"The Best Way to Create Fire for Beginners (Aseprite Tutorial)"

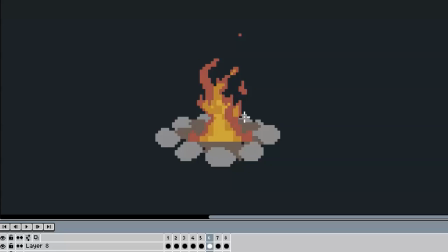8:14 To clean things up and to keep the brighter flames nicely inside the outer flames, we can add some more of that red color around the yellow parts.
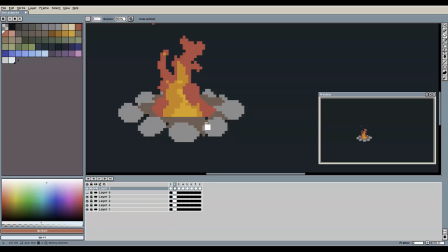8:22 Also, we can break open the base of the fire a bit to make it look less straight and better integrated with the surrounding firewood and stones.
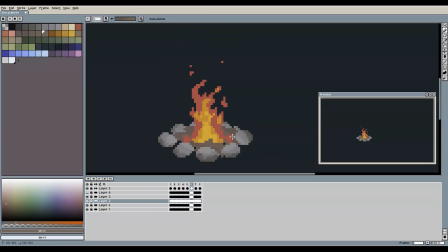8:30 Let's quickly finish it off with some shading and lighting effects, and here we have our campfire animation. Alright, but how about even larger fires?
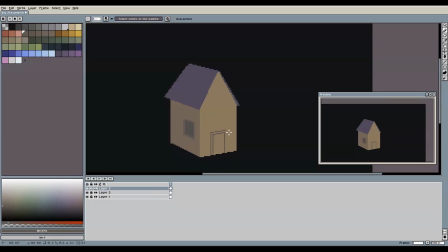8:42 If you practice the basic principles for the candle and campfire, creating scenes with even larger fires becomes much easier.
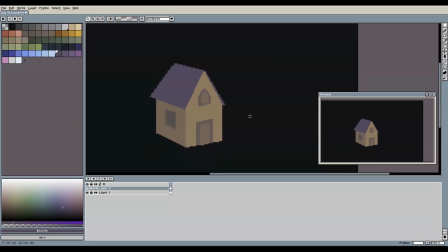8:49 Depending on the exact scene, you can think of it as a collection of many separate campfires, so to speak, but uncontrolled and even more chaotic.
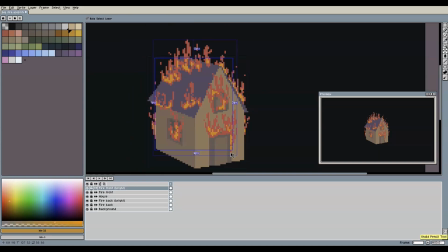8:57 For a burning house like this, for example, think of it as separate uncontrolled fires that are emitted from several points,
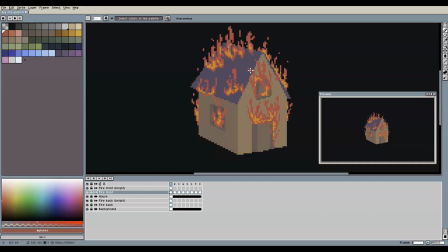9:04 which not only merge and split with themselves, but also among each other. Also, here the shape and geometry of the burning objects make a difference to how the fire behaves.
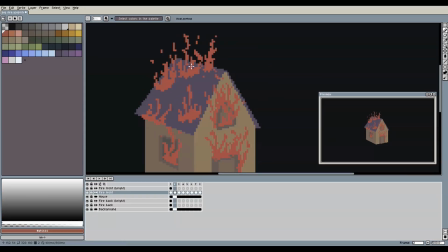9:14 The base, as we called it, does not necessarily need to be a flat area on the ground like with a campfire, but it can, for example, follow the edge of this rooftop.
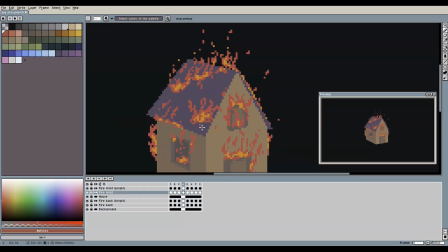9:23 If you create longer animations, you could even make the fire eat through that rooftop edge over time and spread it to other parts of the house. Another example would be wildfire, with entire areas of forest and flames. If you need a pixel art scene like this, then you first need a lot of trees and bushes. So if you would like to see how you can easily create those, then check out this video next, and I will see you there in a bit.